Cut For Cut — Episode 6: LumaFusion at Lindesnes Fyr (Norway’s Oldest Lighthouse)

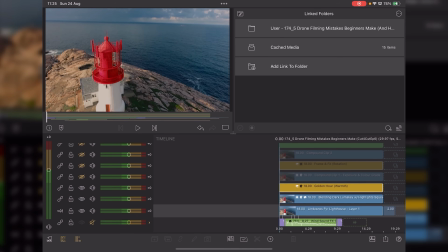4:07 Prior to adjustment layers coming out, I probably would have duplicated the two layers, maybe even exported them and brought them back in. But now we've got the ability to do the adjustment layer.
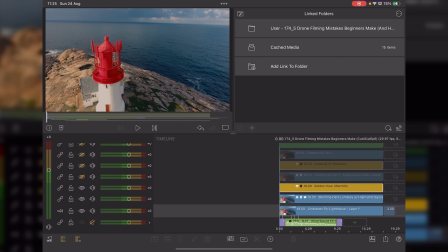4:20 So this is set to golden hour warmth. And again, if we just go into the settings for this particular layer,
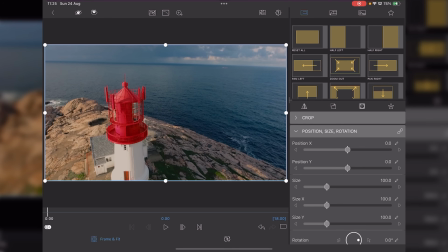4:29 you'll see there's nothing really going on with frame and fit. Again, our horizon is still skew-iff, but I have got adjustments going on.
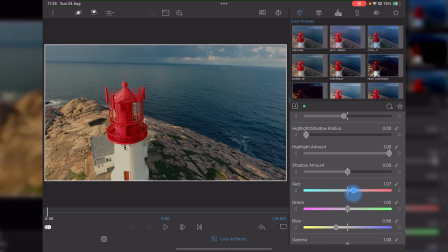4:38 So I've got a bit more yellow, tiny wee bit more red, and I've taken the vibrance down a little bit. I'm just going to reset those settings, and that gives me a more either early evening or early morning sort of golden hour sunrise or sunset approach to the video clip.
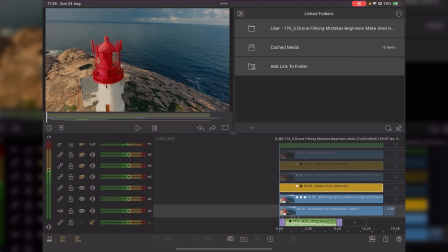4:59 At this point, I want to take the information from the first three layers,
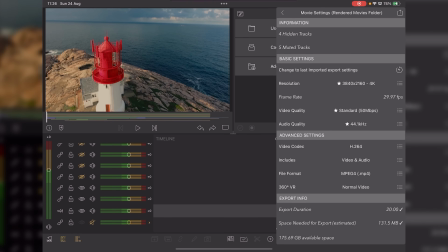5:04 and I would normally export it out and pop it into rendered movies folder.
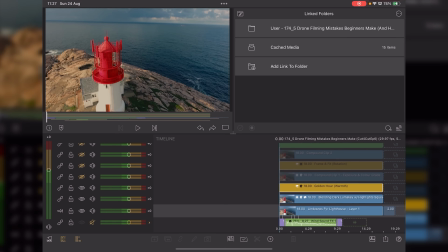5:10 And that then gives me the opportunity to bring it back in what I call my compound clip.
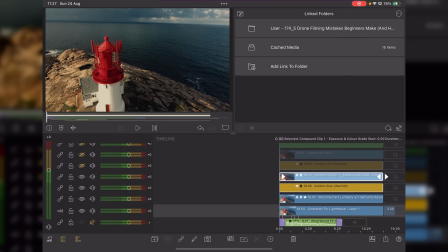5:17 Currently, LumaTouch haven't got compound clips in LumaFusion, which is a little bit frustrating, but it will, I think, come eventually. I don't know anything specifically, but I do think they'll bring nested compound clips into LumaFusion sooner rather than later,
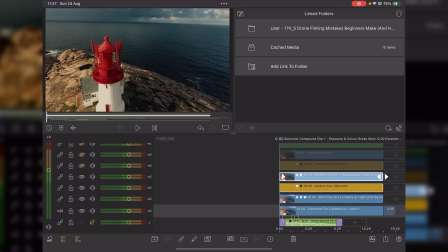5:36 because especially with adjustment layers and things like that, is very much a needed tool within our little toolbox.
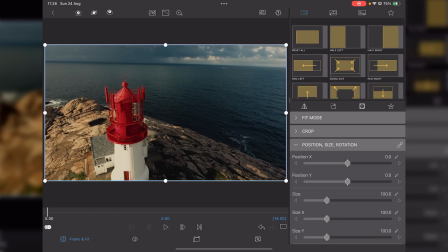5:43 Now, if we go into this compound clip, you'll see if I go into frame and fit, I've got the blending now set to soft light.
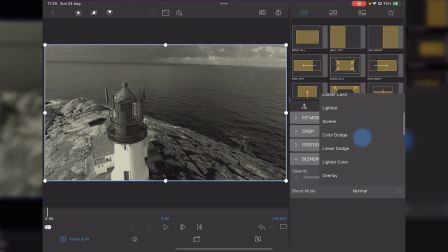5:52 So that's what it would look like normally. And I'm then going into soft light to blend the two together.
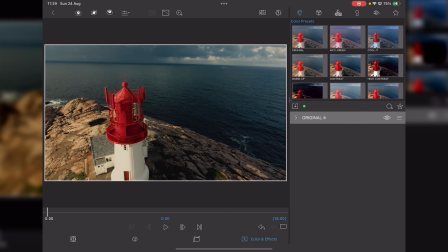6:00 If we go to our original, there's before and there's after. And again, do you see how I'm pulling down the details?
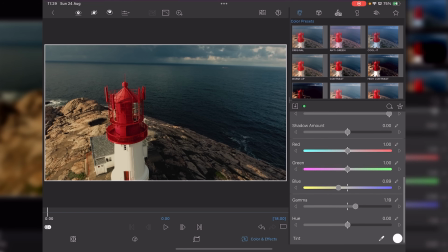6:08 So for this, I tend to be adding a lot more yellow and also playing with the gamma and pulling it down. And this starts to put a lot more depth into the shadows and things like that. Makes the sea a lot moodier, and you can see what it's doing to the color grade itself.
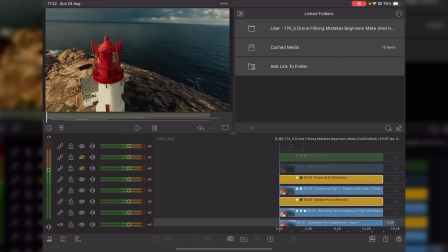6:28 The next layer, again, is an adjustment layer. This time working on the frame and fit and the rotation.
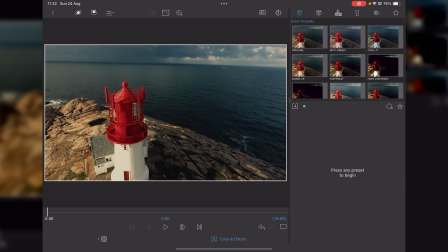6:35 So if we go into that, go to our frame and fit,
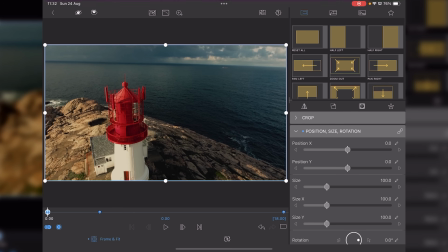6:40 you'll note at the beginning of the clip, the horizon is still askew and off-center. Yes, you could correct it totally, but what I quite like to do, and it gives a little bit more of a dynamic movement when you're filming with a drone, you can get away with this,
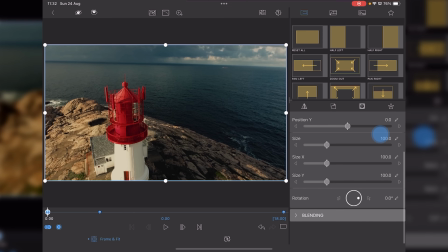6:59 and that is, I've got a keyframe at the beginning. As you can see, everything's sort of dialed down to zero,
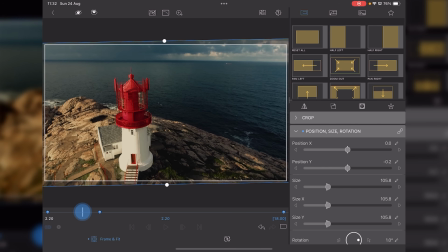7:07 100%, and then as I fly into the shot,
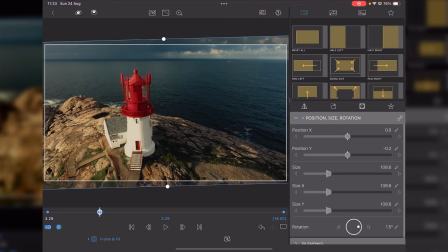7:15 we've increased the size to 108.6, but I've also added a 1.5 degree rotation towards the left, so using the right hand arrow and twisting round. So I'm letting the drone actually straighten up during flight.
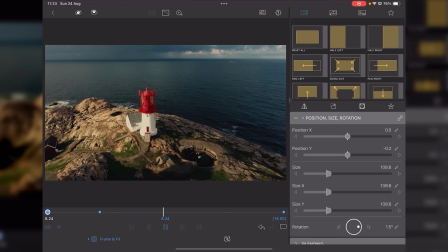7:33 I think that's a nice little way of giving a nod to the fact that you've got drone footage here, but also correcting the issue at the same time.
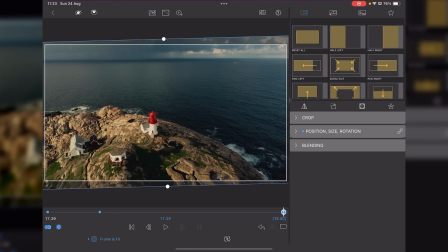7:42 And that's purely a positional thing with this adjustment layer. There's nothing going on in color and effects.
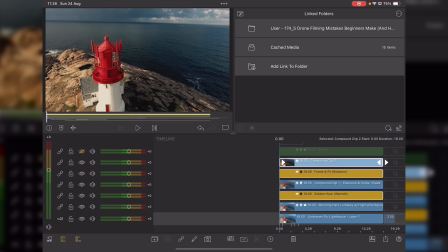7:50 I've once again rendered out to the rendered movies folder another clip that is the combination of all the layers below it. Now at this point you could open up another project and work from here,
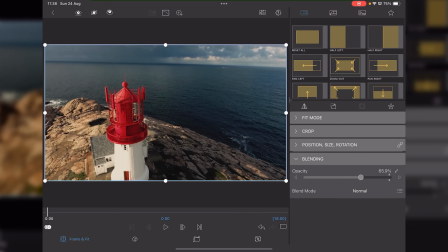8:03 but because I have actually used my opacity within the blending to actually just juggle the exposure, I'm interacting with the layers below.